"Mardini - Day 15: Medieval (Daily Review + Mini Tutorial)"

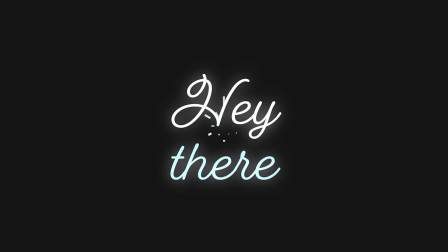0:00 Hey there, and welcome. So, Side Effects is holding a new Houdini art challenge called Mardini, which is starting on the 1st of March.
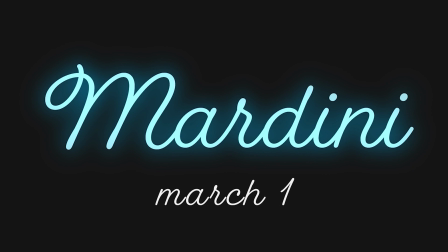0:10 The idea of it is to create an artwork in Houdini based on a daily prompt.
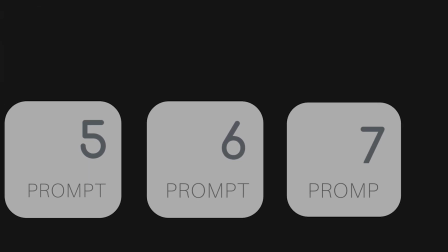0:14 That prompt is basically just a theme to base your artwork around. It's open to anyone who would like to enter, and if you do enter, it doesn't have to be every day.
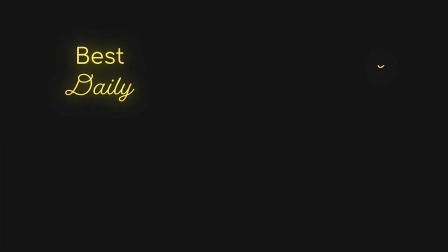0:24 Last year, there were prizes for Best Daily, Best Weekly, Best Collection, Best Overall Artwork, and for entering every day. So, as you may know, I won Best Collection in last year's Who Lie Art Challenge, and I've decided to do a daily review video for each day's entries.
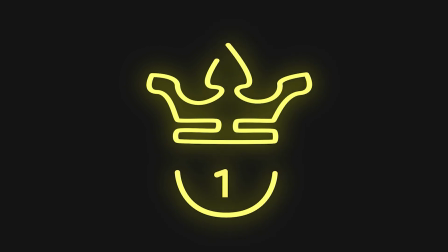0:43 I'm going to be talking about the winning entries, what makes them so good, and then I'm also going to be talking about some of the other entries.
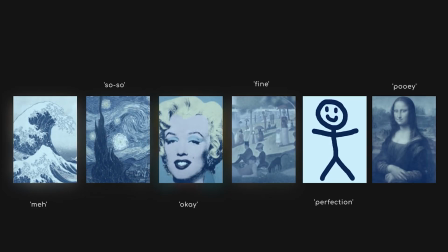0:49 I'll go over what I like about them, what I think could maybe be changed, and how they could have been winning entries in my opinion.
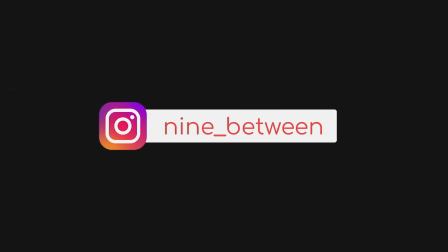0:57 So if you'd like me to review your entry, feel free to tag me on Instagram at 9_between. So with all of that comes a bit of a disclaimer. Everything that I'm saying here is my own opinion. It doesn't make it right or wrong. I'm just trying to give a critique that the artist can work from and hopefully something that you can learn from as well. I'm not trying to make fun of or insult or belittle any of the artists. I'm merely just trying to give some feedback in an entertaining way. So let's get straight into it.
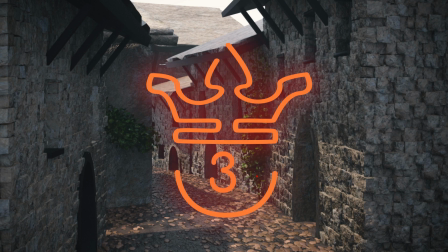1:25 In third place in the images category, we have this entry by Disturber for day 15 medieval.
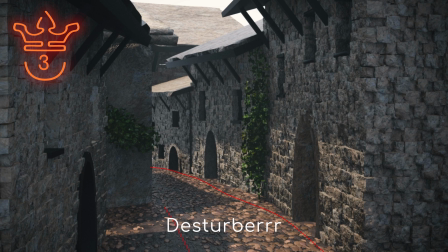1:33 And they've gone for this sort of alleyway, cobblestone walkway with these buildings lining the sides of the street. And the main element of this sort of scene is really the texturing.
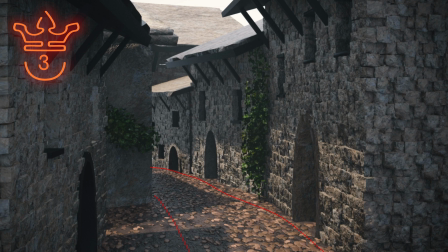1:46 So compositionally, it's a closed off composition. You can see that you're sort of in the center of the street. You're not looking down upon it. You're not seeing the whole city. You're in the street and you're seeing the walkway. So it's almost a point of view shot.
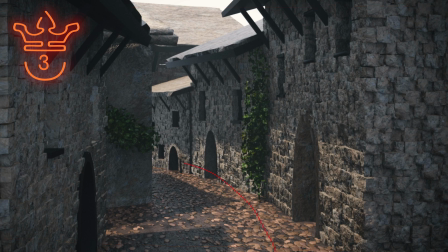2:02 The other thing about the composition is that it leads your eye down this alleyway because of the shape of the buildings. And so that actually adds a level of dynamism to the shot because there feels to be a natural sense of movement this way. As for texturing, they've done a great job.
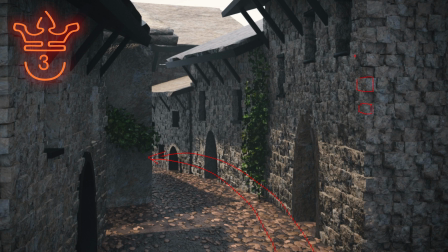2:17 You can see that they have all of these various types of stones or brickwork, and each one is textured and has displacement. They also have these vines that look great. There's nothing wrong with these vines as far as I can tell. There's some very good variation on all of them, and it just adds that little touch.
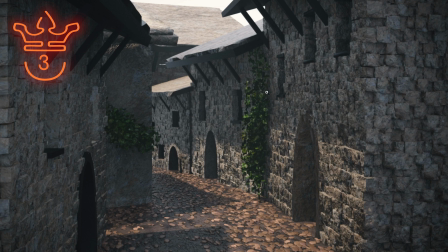2:34 You know, if you didn't have that, it might feel a bit empty and a bit sparse because it would just be a lot of gray. So this bit of color really helps break the image. And then they have this lighting. So this light that hits the top of the rooftops, but also hits all of these buildings over here.
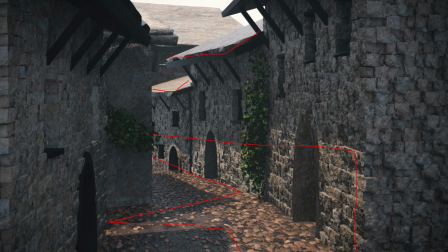2:50 That's a very nice touch to have the light sort of spread out across these archways. So yeah, wonderful entry by Disturber.
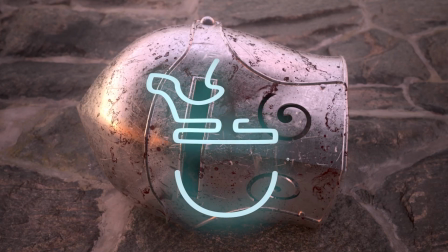2:57 That was the third place entry. In second place, we have this entry by Takuya Okada.
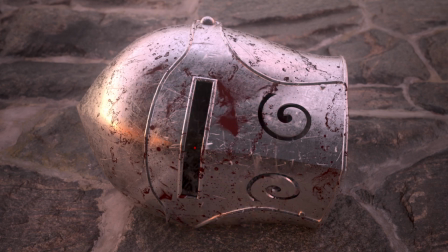3:03 And what they've gone for is a high level of detail through texturing. So they have very basic geometry. This helmet isn't anything particularly difficult to model. You would sort of cut these areas out with a boolean, and these areas over here you could raise up with a displacer along normals,
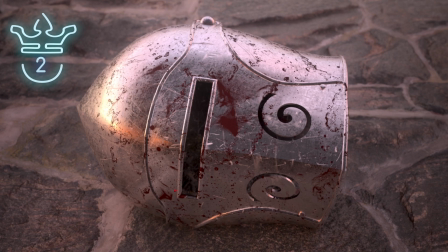3:21 or even by creating two poly wires and sort of insetting them into the geometry. So the actual detail on this is great. So they have first the base level of detail, which is sort of these scratches on the helmet, the metallic finish, and the bit of dirt and grunge all over.
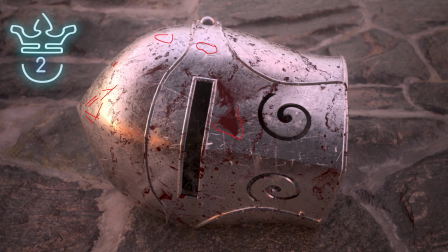3:38 And then they have this upper layer, which is the blood. So the blood lies on top of all of the scratches and metallics. And overall, it just looks good, right? They have great lighting where the light hits this area over here. They've got the more blue lighting over here. And when it comes to metallics, it's important to have variation in your lighting.
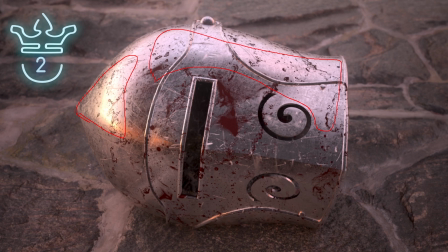3:58 Because they pick up so much of the light and they're rarely affected by the light, you need variation in lighting to create variation in your metallics. So that's a nice touch.